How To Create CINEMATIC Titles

Have you ever clicked to watch a random YouTube video, a short film, a music video, or get this, maybe a movie trailer, and then clicked off as soon as you saw a sucky-looking title? I mean, heck, you could have been missing a cinematic masterpiece, and sometimes you are.
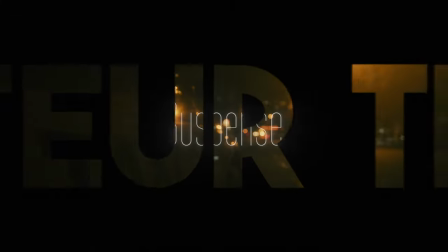0:15 But you proactively made the assumption that amateur-looking titles probably would mean an amateur-looking movie beyond those titles. It's actually really interesting to think about, right? and it really emphasizes the importance of incorporating good-looking titles in all of your visual projects. Okay, so what makes a title good though? Guess what? I got my own checklist. Personally, I break it down into three things. The first one I'll expand on later, the second one will surprise you, and the third one will absolutely blow your mind. And guess what guys, if you stay till the very end, I'll show you four of my favorite title packs.
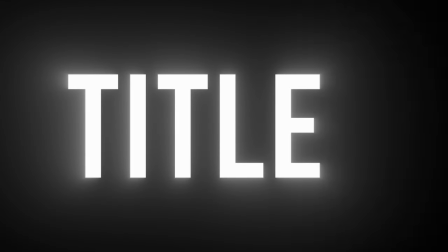0:53 Number one on my checklist is that titles cannot look like templates.
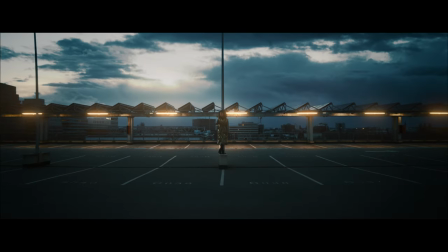0:58 If you incorporate any titles in your work, it's best that they look like they were made completely from scratch. And we're going to talk about this later though, that there are actually text templates that exist that do not look like templates at all.
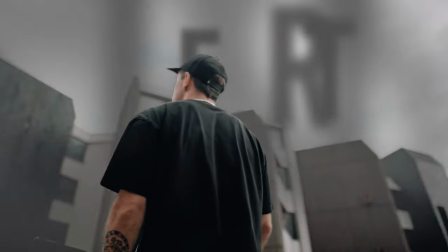1:09 They look amazing and they basically make you look like you are the best VFX artist in the entire world. rule number two on my checklist
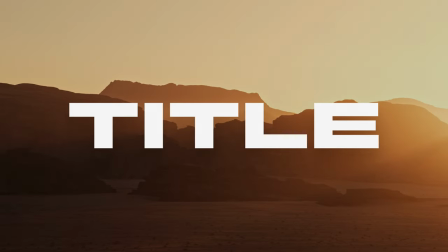1:18 titles need to pop from the background now how do you ensure that they pop from
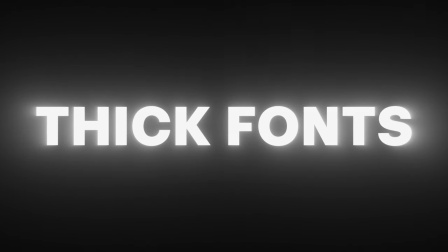1:23 the background you can utilize thick fonts you can utilize textured services like
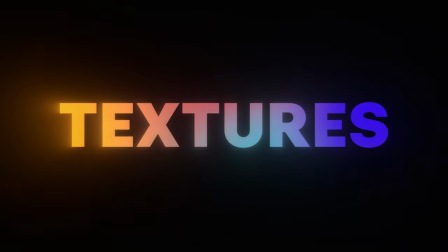1:28 crt texturing glitching or the use of color gradients or even the use of bevel and emboss effects the last way to make titles pop is you can utilize literally real or perceived object to depth like in these dope thick looking stickers.
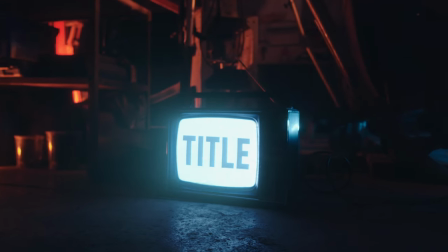1:43 So number three on my checklist is that titles need to rest inside the TV screen not on top of it.
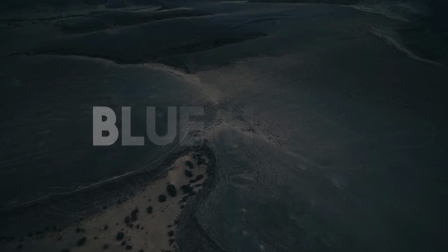1:51 This basically means that the titles need to look like they are actually a part of the underlying footage and not just resting on top of it. So what do I mean by this exactly? Basically all footage recorded from an actual camera will contain some amount of noise
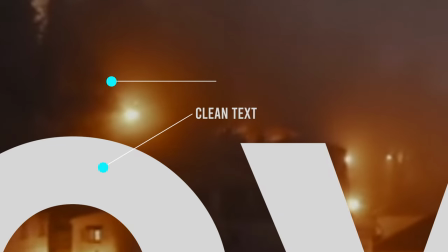2:04 and your perfectly crisp digital titles in video editor will never contain noise.
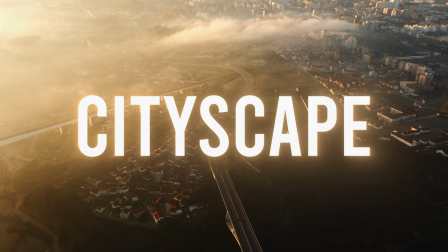2:10 If you add fake noise to your titles, it goes a long way to helping them blend with your footage seamlessly instead of seemingly resting on top of it.
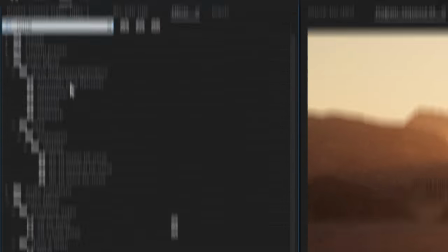2:19 In the effects tab, just search for noise and grain and then drag it on top of any titles that you have. Alright guys, now check this title pack out. We'll link it in the description as title pack 1. Lower thirds, which are basically smaller titles in the lower corner of the screen, are especially hard to visually perfect because the small font tends to get lost in the background.
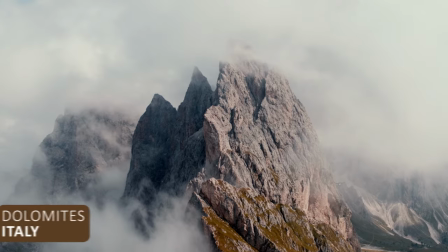2:38 The attempt to solve this usually results in a blocky corporate-looking ugly shape being placed behind the titles, and regardless of the way that the title and the shape are configured, it just never seems to actually work. Now here's the secret regarding how to perfect a lower third. Ditch the ugly shape and instead use a thicker font to allow those titles to punch through the background perfectly. And for an extra 20 points, animate those titles in using an elastic Bezier, not linear motion keyframes,
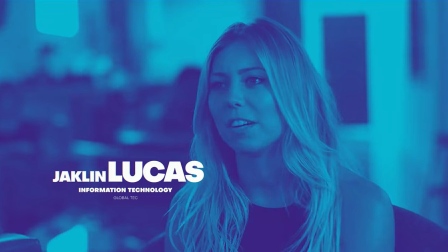3:10 so that they smoothly move into place with the grace and precision of a dancer, as opposed to just sliding in abruptly.
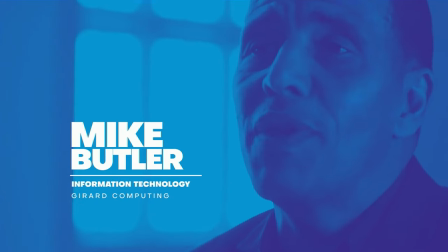3:17 Guys, great lower thirds are really really hard to come by. A lot of you guys, literally thousands and thousands of you guys over the years, know this. You've gone into the description, you've signed up for a discounted Elements subscription, and then you've gone on to Elements, which is this massive library that has tons of incredible title packs, and you've scrolled down, and you've scrolled, scrolled, scrolled, trying to find the perfect lower third that follows all of the rules that I was stating up above.
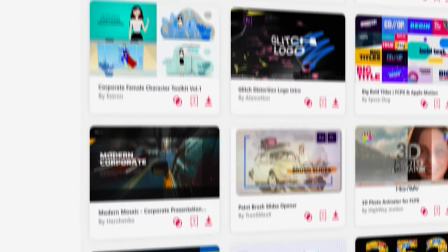3:43 While navigating through the vast selection may take some time, the platform offers a wealth of options.
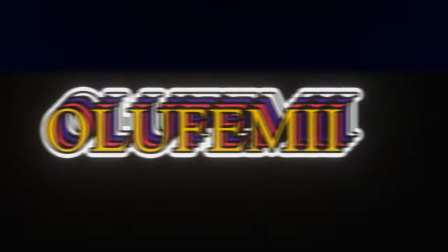3:48 As a subscriber of Elements for the last eight years, I've delved deep into their collection, and now I'm here to streamline your search.
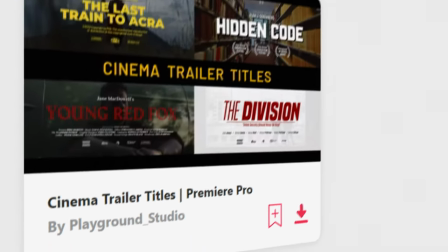3:56 Think of me as your guide, having already handpicked one title for you, and I'm ready to present three more. The next title pack that I'll link in the description is, I'll call it Title Pack 2.